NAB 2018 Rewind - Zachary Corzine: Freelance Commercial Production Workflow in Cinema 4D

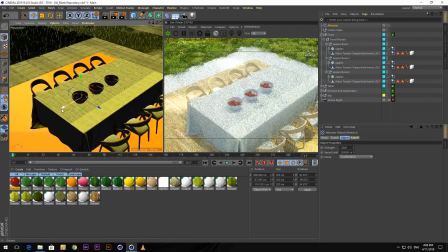[30:19]
But we want to isolate them to each specific bowl of food. So I'm going to kind of place this under here. We need to add a fall-off just so we get a nice kind of slow push rather than across the board.
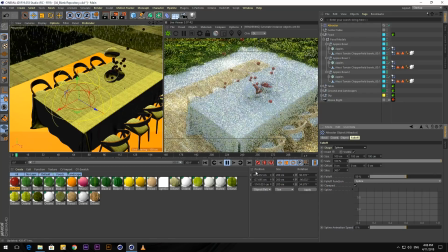[30:32]
So we have our spherical fall-off. You'll see now it's working, but it's affecting all of them, and it's not exactly what we're looking for.
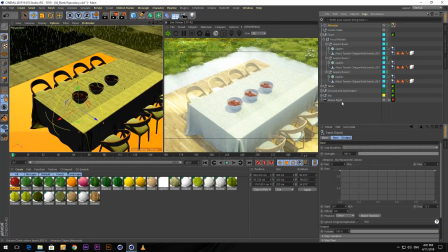[30:40]
So let me reposition this a little bit. And once again, we can utilize a signal tag because this will make it easier to kind of offset all our animations. And I'm going to drag in our Y position, and we can just adjust this curve really quick, kind of similar to before.
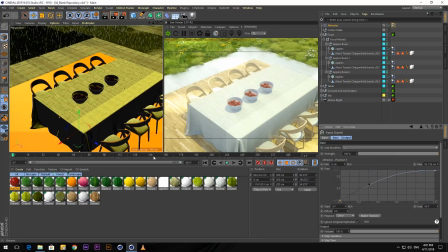[30:59]
And I can lower the frame amount a little bit. So now we get our kind of push up, right? And I can actually have that move a little bit further. But it's still affecting all the bowls. So it's pretty straightforward on how we can isolate it to what we're looking for.
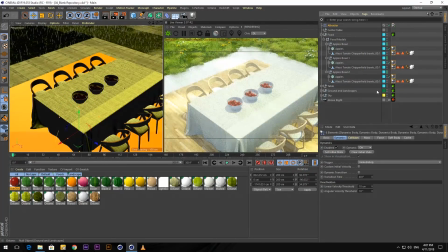[31:19]
I'll select all our dynamics tags of all our different food, all our different bowls there. And then if we go under the forces, right now it's set to exclude. So anything I drag in there, it'll exclude. When working with, I think in the final piece I had, maybe 30 or 40 different sets of food.
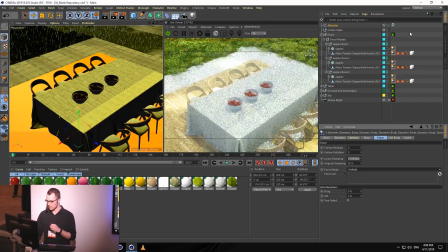[31:37]
So it's easier to just kind of set this to include, so then only what I drag in will be calculated, right?
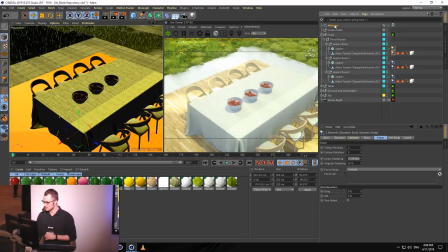[31:43]
So I can select the first set here and drag in our attractor.
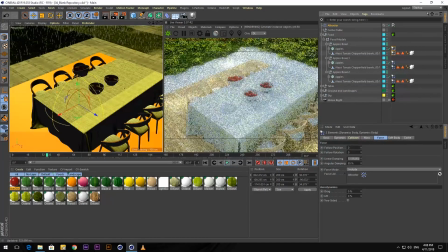[31:48]
And now if I press play, we're isolating it just to that first one. But right now, the food and the bowl is like sticking together too much.
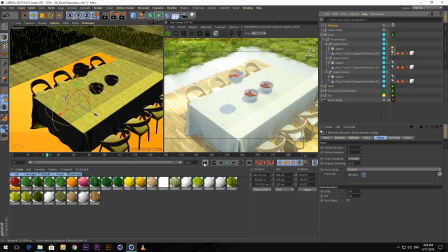[31:56]
Like we want them to kind of travel out in this fun and interesting way. So what we can do is for the bowl here, I can just increase this.
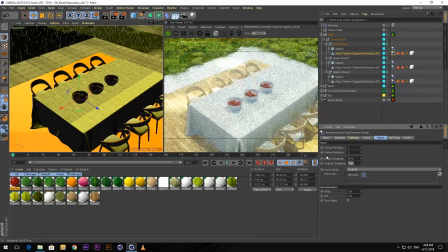[32:05]
I have some damping, which will just basically drain out some of that energy so it won't be able to move as much. Just basically increase some of that. And then for this one, I can maybe lower it down even more. Because then the bowl will have more energy drained out of it. So then the food, it'll kind of come to a rest a little bit more easily.
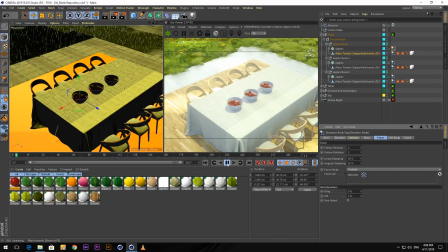[32:22]
And then the food will be able to travel out, and you'll just get a much more interesting look. So we can see if we crank this up enough to, we're starting to get it here. I think I need to also shorten this amount so we get more of a quicker burst.
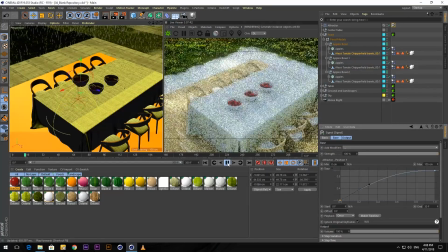[32:37]
Let's see if this is closer to what we're looking for here. We're starting to get it.
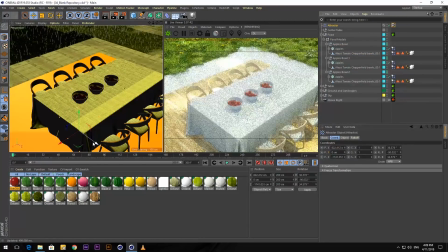[32:40]
And I think the other thing too is to not, you want to get some more interesting variation of how it pushes up. So not having it directly under the bowl, because then you just get it to kind of push up and it's not as interesting. If you kind of offset it so you get more of a push from one direction or the other, it's just a much more interesting look.
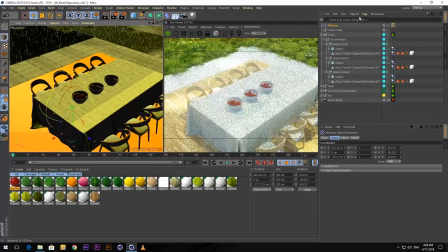[32:56]
So see already we're getting, a much cooler animation here. So I think that's close enough to just kind of for demoing purposes.
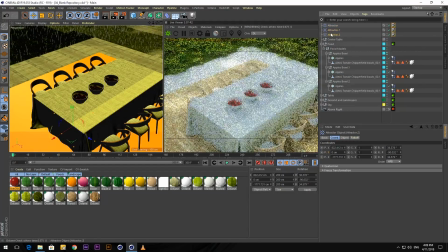[33:03]
But now we can start to layer up the others, right? So I'll just copy out this attractor. So we have a few others set up, and I can add them
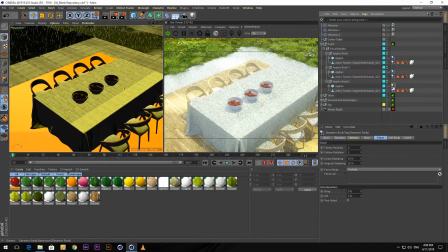[33:11]
to this next set here, and then this last one, I can add in this attractor here. And I just need to replace them really quickly, so we can move this over. And to get some more interesting variation, I'll try to hit them at different angles so that maybe even fly into each other a little bit as well.
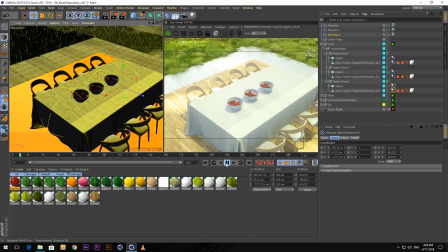[33:28]
We can see if this is closer to what we're looking for. Oh, I missed that one. Let me move this one here. This one's too far out.
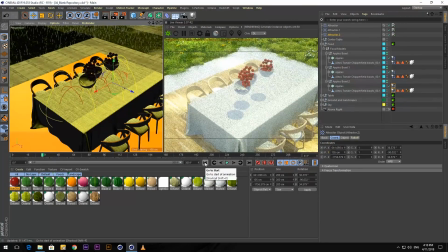[33:46]
Let's see. There we go. Cool. So now we can, introduce, to get that wave to travel along, we can introduce some offsets.
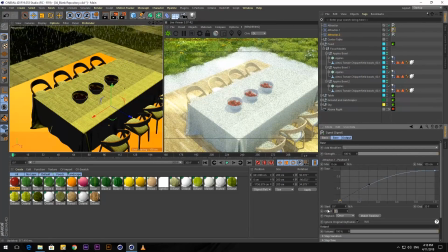[33:53]
So I'm just going to grab this one. Within the signal tag, there's this offset down here. I can just add a little bit, maybe 5 frames to that and 10 to there. So now if I press play, we get this kind of wave that travels along. And that's basically, the approach behind just kind of setting up all the different bowls of food, setting up the offsets in different ways to get more interesting variation between them. And I have a cached version of the final effect, just stripped down without all the environment and everything.